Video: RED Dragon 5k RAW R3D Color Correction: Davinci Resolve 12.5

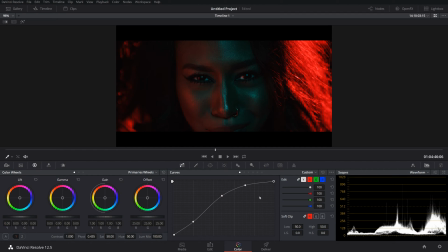496s
All right, so that looks pretty good. And this is the kind of thing with red, and I found that this is an interesting idea, and maybe it's just me, and it make no sense at all. I find that when I actually shoot with red cameras or higher end cameras in general, I find myself
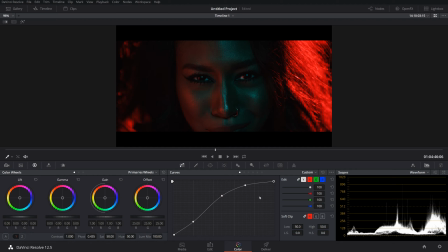514s
shooting closer to what I want in camera than if I were to shoot with an A7S or my pocket camera or things like that. I find that I've actually been better about shooting closer to the image I want in camera with Red or the Ursa.
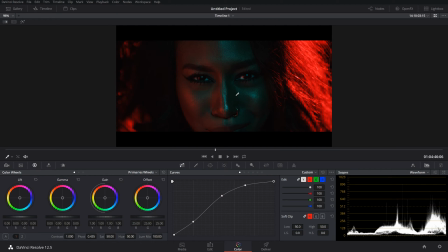534s
I'm not really sure why. It could be just kind of a psychological thing. I'm really not sure. But I've actually found myself doing less and less grading on a lot of these, which I think is really cool.
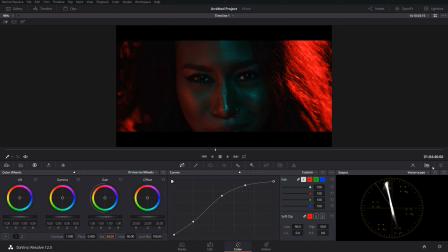548s
So I'm going to go to my Victor scope because I can see that this is very saturated. Technically, I'm assuming it's this red right here. Yeah, this red would be out of the broadcast safe colors. So the problem is that if this were to go on like YouTube, this would probably just look like a red blotch.
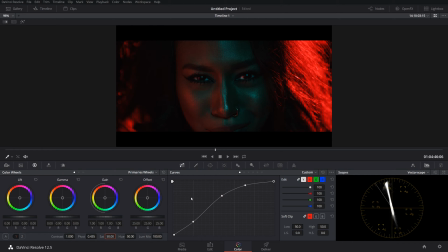568s
Just like really nasty. So what I'm going to do is I'm going to try to bring that red out just a tiny bit so it's not as extreme. So what I'm going to do, so I'm going to click on my curves here.
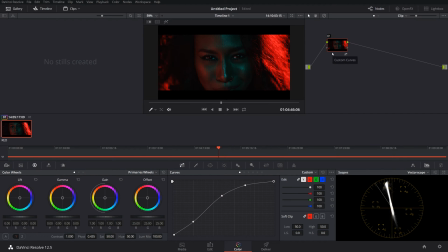582s
I'm actually going to make a new node. That was my base node. I'm going to click Alt-S, new node. Where is it? Make this bigger.
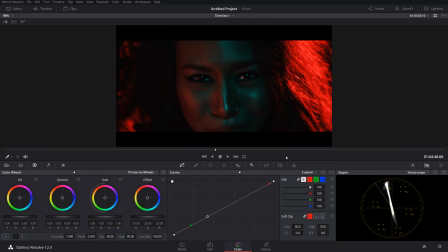589s
And I'm going to click up here in this red. Now what you're gonna see is when I click on a point here with my curves open, it's going to bring up this line here. And we can see that these red is way up there. So I'm gonna click off, I'm gonna click on just the red. And I'm gonna bring that just a touch down.
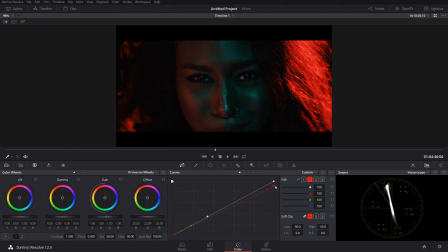611s
And as you can see, now this isn't probably the exact proper way. I could just do like a qualifier and just qualify the red and turn it down, but I find that this kind of helps bring those highlights down too, so they're not so powerful. But it also helps bring us back into our safe colors.
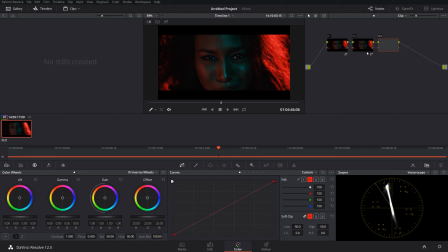627s
See, if I really wanted to, I could go Alt-S, make another node, bring this in, and I could go to my qualifier.
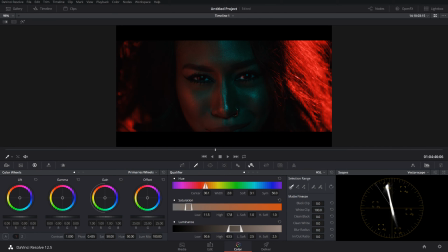635s
I could click on these reds, click Shift-H, so we could see those reds.
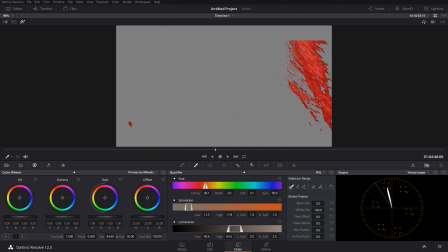641s
And I could bring down their saturation just a touch like that. And that just kind of helps.
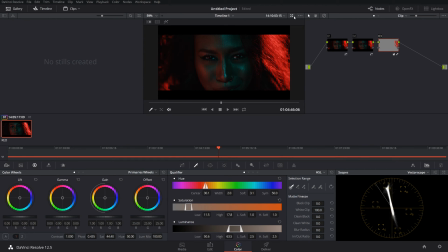647s
Shift H again, turn that off. And that's a little better. And we can make that bigger.
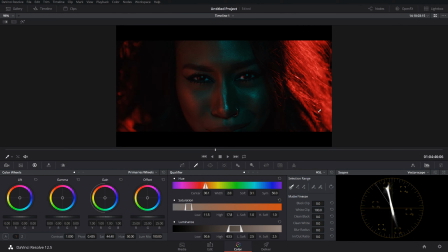652s
And that kind of helps bring that back. And it's not, we're not losing that crazy.
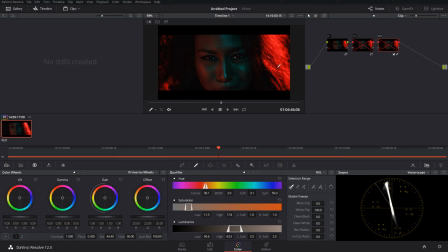656s
You can kind of see with those turned off, it's very, very strong saturated red. A little bit too bright. If I turn those off, it kind of dims them down, makes it a little more just smoother in general.
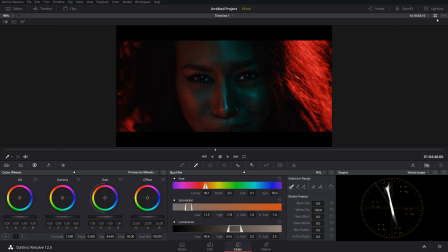668s
So what we're gonna do now is let's take a look at her skin tone.
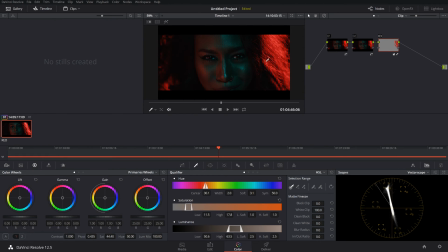670s
Now I know we're obviously using colored gels, so her skin tone's not gonna be perfect here, but I still kind of wanna see what's going on in them.
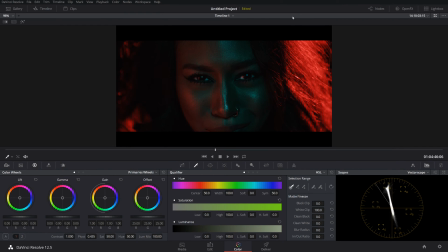678s
So I'm gonna make another node, and I'm gonna use the qualifier again. I'm gonna kind of qualify just like a middle skin tone, like somewhere in there, Shift H, and let's see what we get.
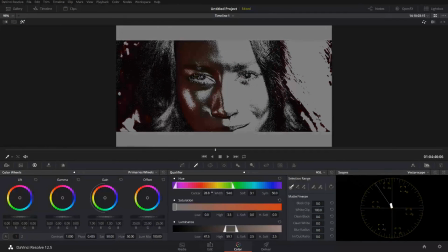689s
And we can just play with these until I seem to get just skin tone,
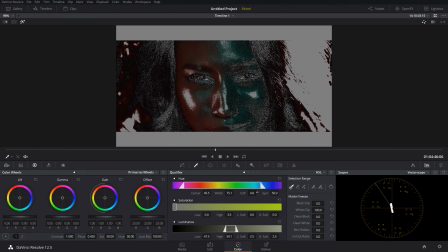693s
which we're not going to get it perfect, but at least something.
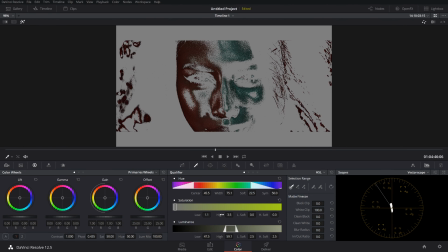701s
Something like that. That's not bad.
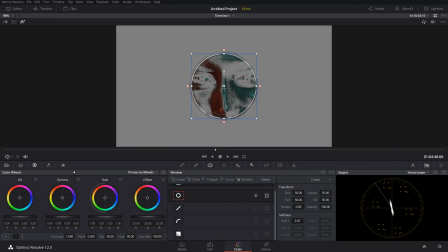709s
And what we could do is we could come in here, grab one of these windows, because I know it's just on her face, because obviously there's some colors around it that are similar. I'm gonna do that, soften that just a touch.
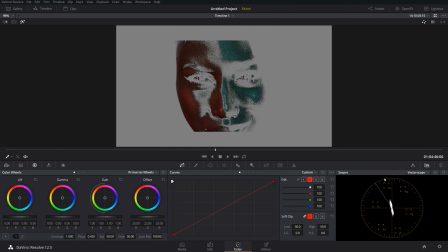727s
All right, go back. So this is just her face. So we can kind of see, obviously it's way off. And I expected that. But of course, if we wanted to play with that a little bit, like if we really wanted to push those highlights towards that green, we could do that. And if we wanted to bring those shadows a little more towards red, let's see what that looks like.